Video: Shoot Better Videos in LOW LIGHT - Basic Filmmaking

Filmmaking is without a doubt really dependent on good lighting, and there are plenty of situations where you can benefit from great natural light.
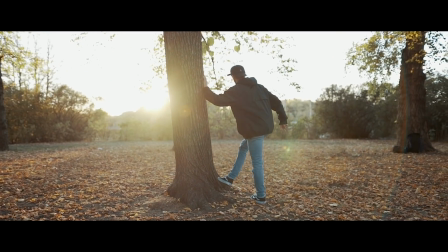[0:08]
For instance, when shooting during golden or blue hour, these times of the day will give you some warm and really soft light,
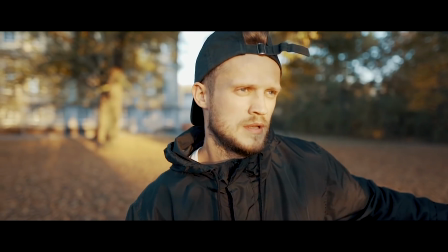[0:16]
resulting in a pleasing look in your videos. But of course we all want to enhance our films by using different lighting scenarios,
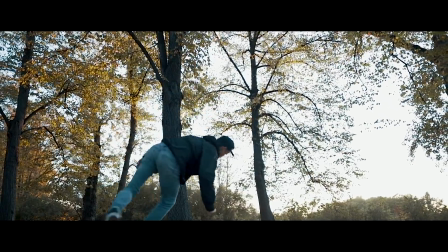[0:23]
and sometimes this means shooting in low light, which can be pretty hard, to be honest. So today I want to share with you a few tips and thoughts on shooting in low light and what you can do to get better results and a natural look for your videos.
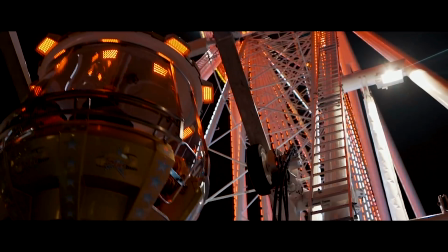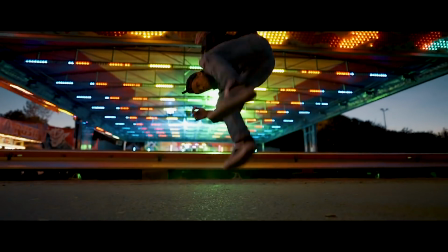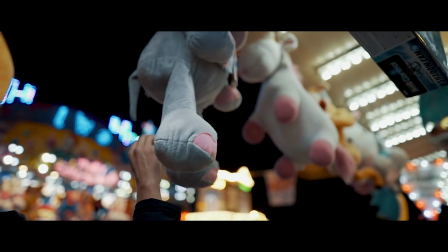By the way, if you're new to the channel, my name is Tom Streller. I'm a filmmaker, and on this channel I cover everything filmmaking related. So if you're into this, make sure to subscribe to not miss any upcoming videos. I guarantee you won't regret it.
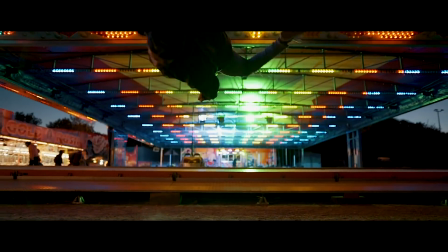[1:18]
So over the last year I found myself in several situations where I had to shoot in low light. But over time I developed my own way for nailing these shots without having to worry about it. And the first thing I want to talk about, even though it's pretty obvious, is to use a flat picture profile, which gives you more dynamic range than a standard picture profile. This actually goes without saying, but it doesn't hurt to mention it again. You don't always have to shoot in log. A cine-like picture profile or something like HLG on the newer Sony cameras totally does the job. But definitely avoid shooting in standard picture profiles, since they give you less flexibility in post and leave you with a more contrasty and saturated image.
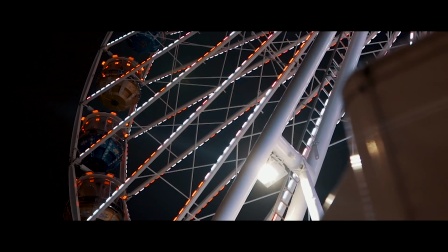[2:03]
And in regards of the natural look, definitely don't try to make the dark look like daylight. Since I see a lot of young filmmakers on YouTube, I really feel the need to stress this again.
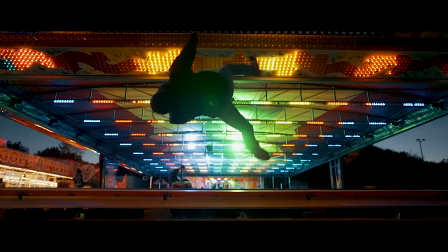[2:15]
Some people shoot in low light scenarios and then try to boost their camera to the max to make it look as if it was a bright scene,
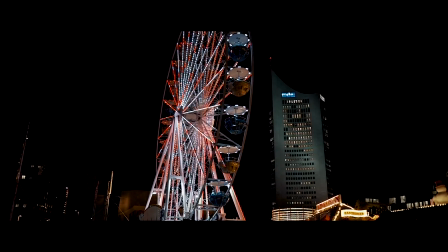[2:23]
just because maybe their camera is capable of good low light performance.
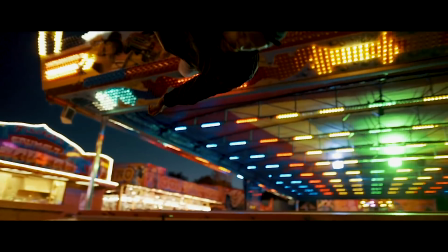[2:27]
I highly encourage you to always aim for a natural look, which means that if a scene is pretty dark, it is what it is. If you need to make a subject more visible in your scene, there are plenty of ways to do this without having to increase your ISO.
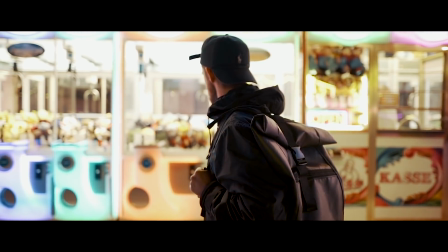[2:42]
For instance, try to find some lights in your scene and then place your subject closer to these lights.
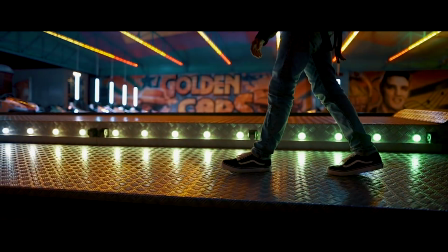[2:48]
This could be neon lights, a street lamp, or you could even bring a small extra light like the Aperture M9 to give your subject more light. But always keep in mind to not just increase your ISO. If the lighting in your scene is bad, it will probably still look bad even if you make it look bright. And it will also just look unnatural. Try to incorporate existing light and get creative with that, because you also don't always have to put the light in front of your subject.
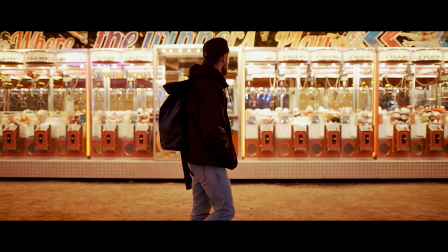[3:16]
Maybe just put it behind. For low light scenes, it can also work pretty well to use silhouettes to light a subject instead your regular front lighting.
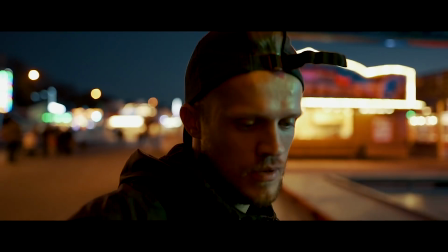[3:25]
Silhouettes will create an interesting look and can really enhance your video's mood. Plus, lighting a subject like this is way easier and faster, and you can get really creative with that.